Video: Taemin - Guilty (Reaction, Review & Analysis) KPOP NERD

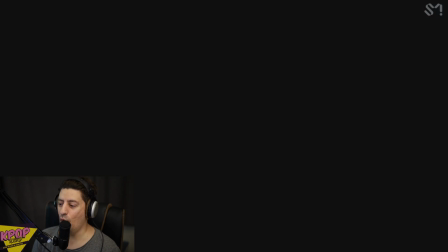Woo!
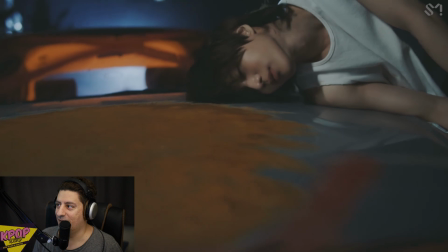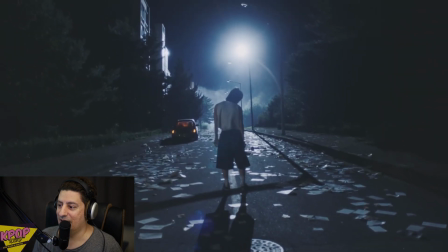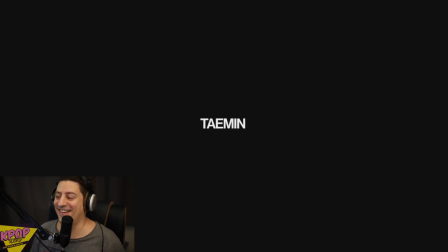Haha. Okay, well, this is Taemin. I didn't expect anything shallow or very simple for Taemin. He's always making very nice and terrific songs with some kind of complex meaning. Very emotional, very nice choreography. And the song, of course, is very deep.
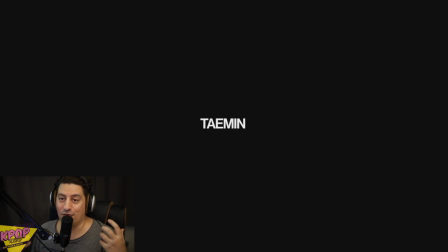The lyrics are deep. Even the instrumental is deep in a sense. So let's go through the song and try to identify the different sections, the lyrics, and what's going on.
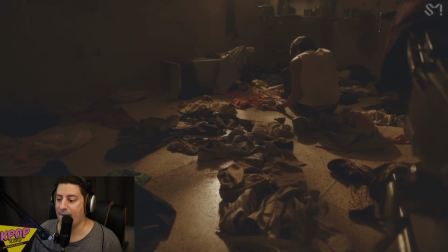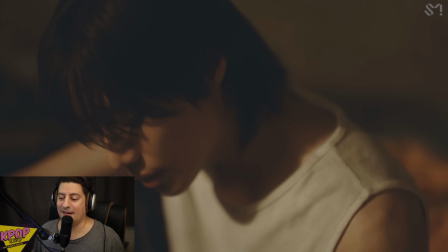So you see, we already have this kind of instrumental, like it's a slow-paced, very Weeknd-like. It's not like Weeknd invented this kind of music, of course. It's just a very famous artist that most of us are familiar with.
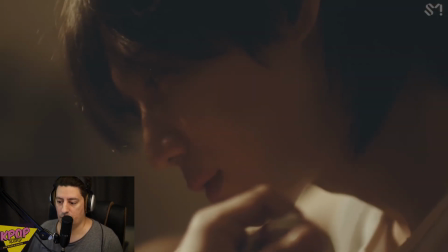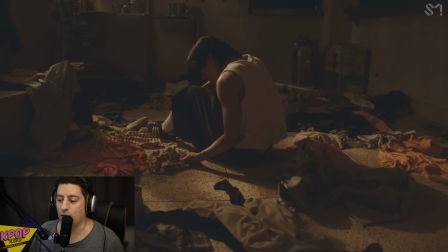You can hear this kind of strings. It's very common in this kind of songs. And of course there is this vocal like going on top, introducing us.
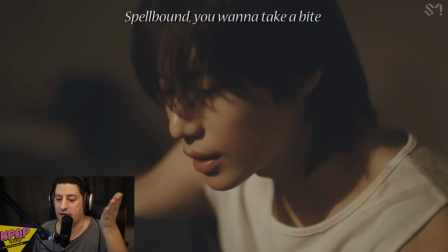You see, that's really nice how his vocals are syncopated in the beginning and then they change the rhythm. So he goes like poison apple. and in the mid of the second lyric he changes the rhythm. That's really nice skill, of course.
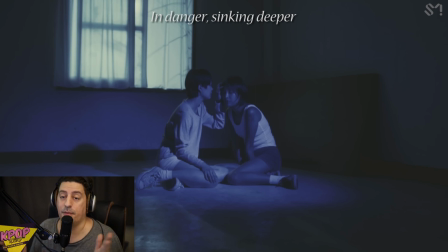And he continues to change between the syncopated and on the beat rhythm.
Just a little more, that's all it takes.
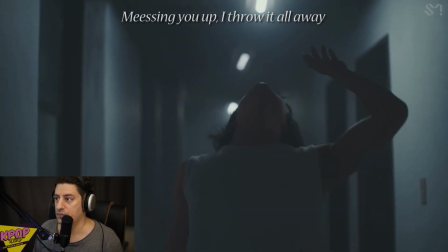널 망치고서 throw it all away.
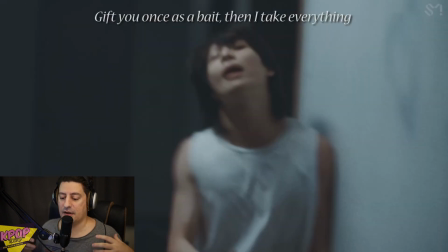And you see how the instrumental, it's kind of simple but kind of complex at the same time. It has the simple drums like a kick and a clap or snare, and then there is no complex bass line, there's just some strings that give the rhythm.
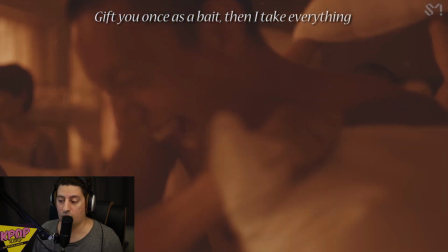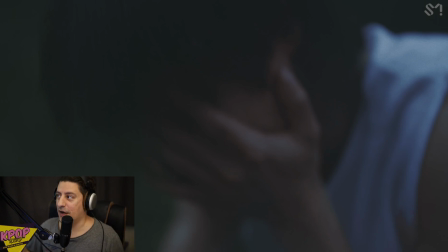It gives you this kind of rhythm, like it makes you kind of feel it in your body and move with it.
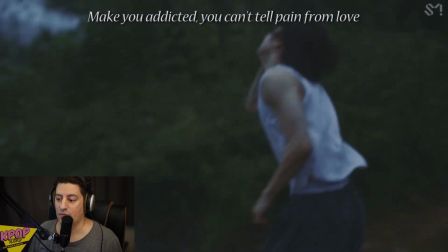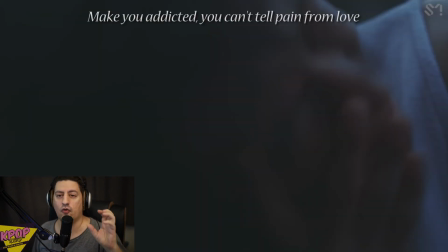And you see this Taemin's ability, he's using these sweet high vocals and at the same time he drops his voice like lower.
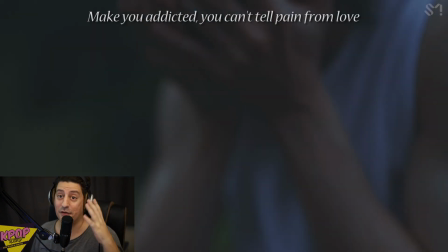You see how he starts very high
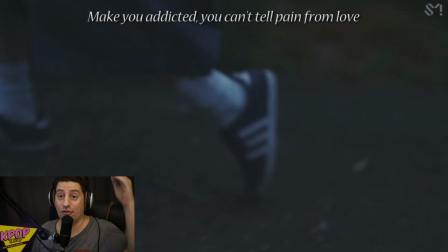and then he drops his range down.
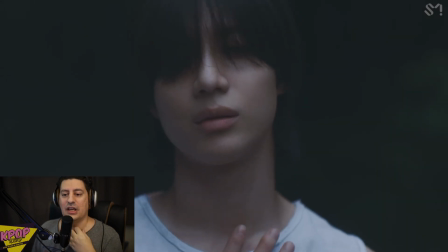So you can hear like more of the throat.
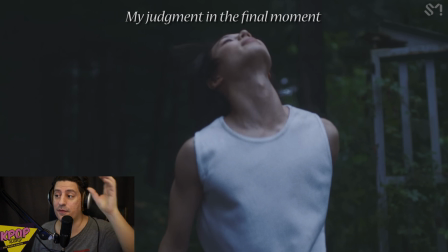And there's even whispering here, so there is the top vocal, like high vocal, and there is a whispering below it. This is a really nice arrangement of the vocal.
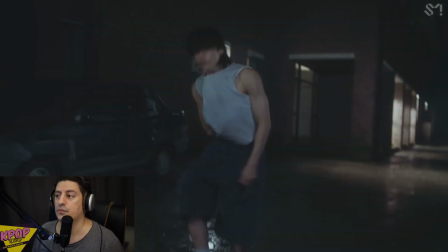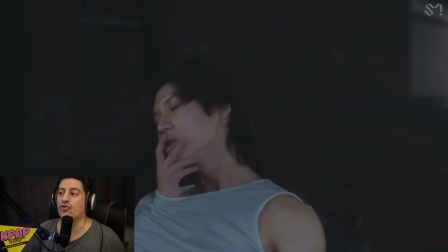And then an amazing drop, which is common with this kind of song.
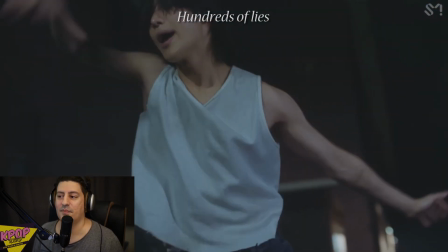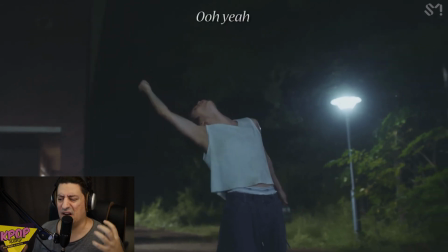We can hear actually a bass line here, a very dirty, like strong bass line that gives emotion during the chorus.
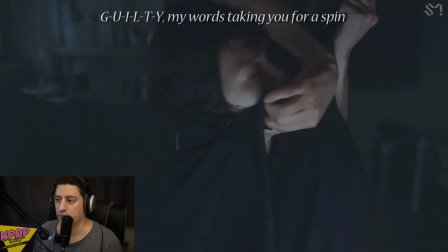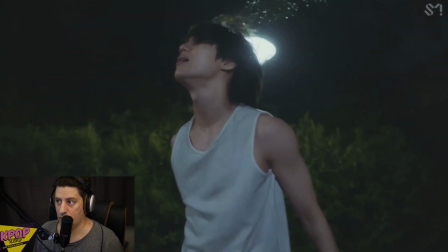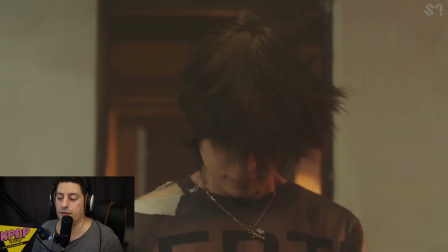So here we're in the second verse and it's a bit different. You can hear this, yeah. These are the harmonies and they're placed on the sides of the audio spectrum, so you can give strength to the main vocal.
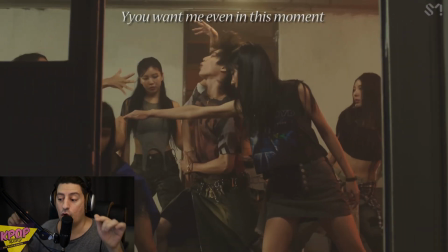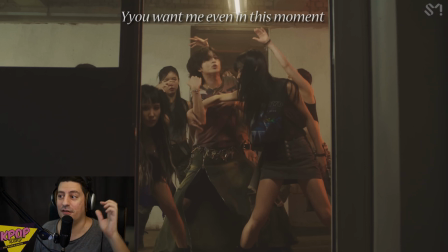And really nice double vocal here, so there is the normal range and there is a bottom range as well.
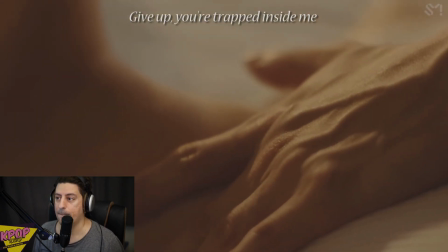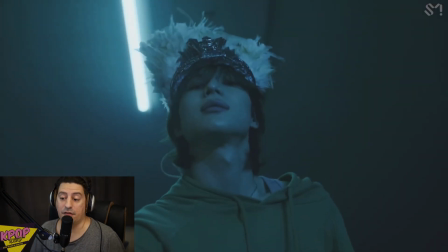Really amazing vocal production here.